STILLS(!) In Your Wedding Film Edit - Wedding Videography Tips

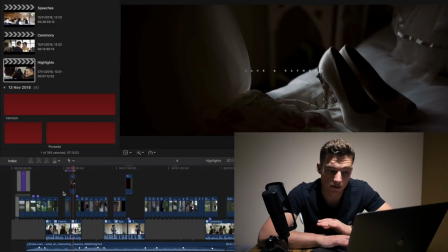(3:57)
kind of soft and there's the next still and that's that's the shoes and because they're only on the screen for a couple of seconds and because um they're quite sort of
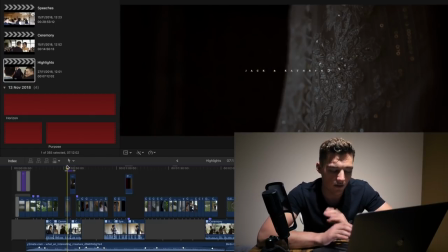(4:07)
the the i've used shallow depth of field and i've focused in on a little detail so that for the as soon as you see it your eyes kind of trying to figure out what it is and by the time that your eye has but by the time that you've reasoned
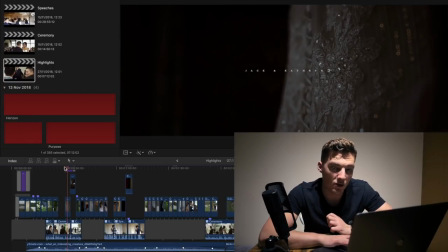(4:23)
that it's probably a part of the dress it's already moved on to the next clip which is the shoes and then you go oh look
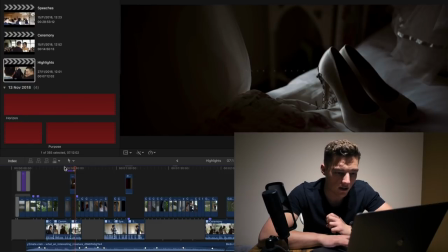(4:29)
there's the shoes and you're kind of looking at that and you can just see a little bit of highlighting on the back of the shoe there from where the light's coming in and you're kind of picking up on that and and
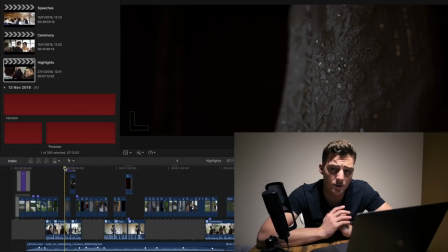(4:39)
then it moves on so I think the best way to use stills is to shoot something quite abstract maybe um so some pattern or a little detail that's with everything else kind of blurred out of focus or shoot through a bit of glass or something just to add interest so that your eyes
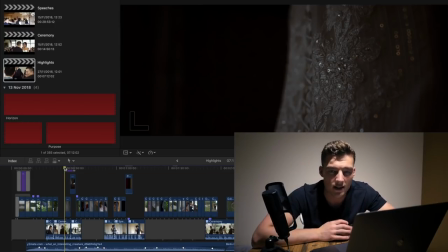(4:53)
kind of trying to figure out what's going on the second or so that it takes your brain to actually figure out what the image is then it moves on to the next one and you've not even registered that it's a still um is the theory i think that works um but especially for
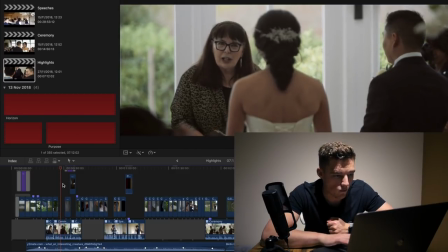(5:08)
this part of the day because the music's quite soft and all the other footage is quite static and quite still.
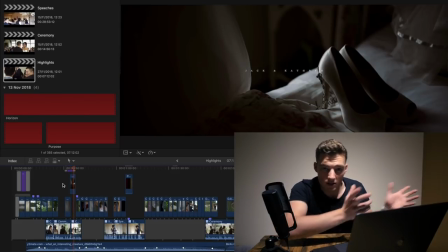(5:18)
The still images don't look out of place. It's not like I've gone from a crazy gimbal shot to a still.
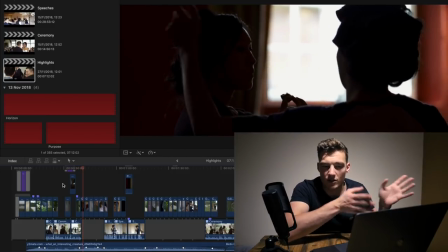(5:23)
It's gone from quite still footage to a still and it works.
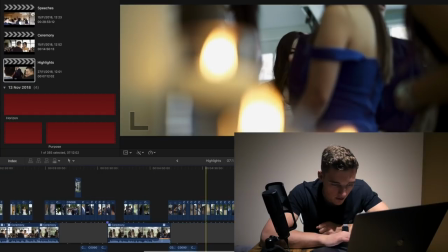(5:30)
So I'll just find, I'll skip through to drinks reception, have I used another one here somewhere?
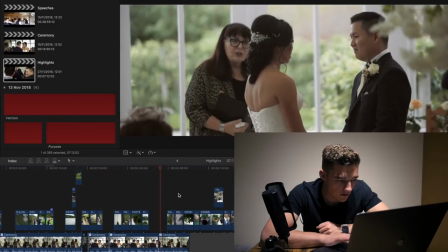(5:38)
So I've used one here at the end of the ceremony.
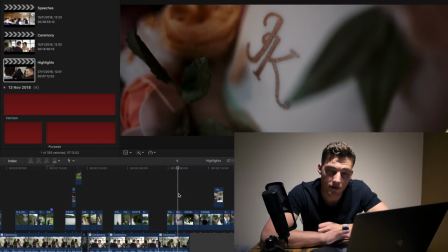(5:42)
Browning room walking half and then that is a still of the cake and i've just again focused in on the little initials on the cake and you've got like blurred out leaves and blurred out flowers and it just kind of makes the shot a bit more interesting and it just flashes up on
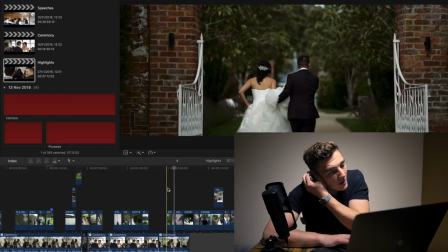(5:59)
the screen for a couple of seconds and it helps in this uh instance it helps to transition between the two scenes because you've got the brown and green walk in here
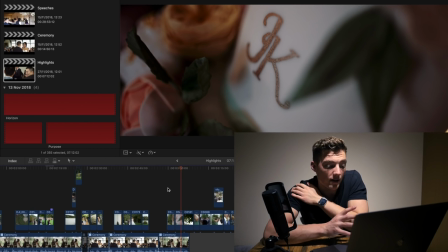(6:07)
and then i use that still image to kind of take away from that last scene and move into the next bit so
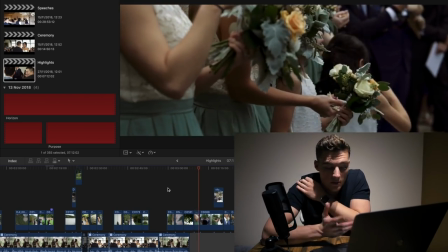(6:14)
in this case it's taken away from the ceremony and it's moving into the drinks reception the
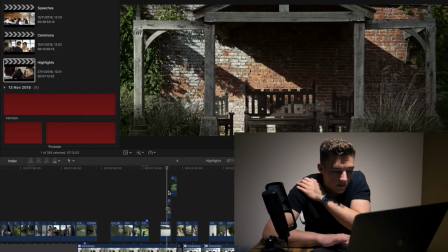(6:23)
same here again this is this is a bit of scenery footage but because it's quite still and quite smooth scenery footage when i cut to a still here that's a still image and it doesn't look too out of place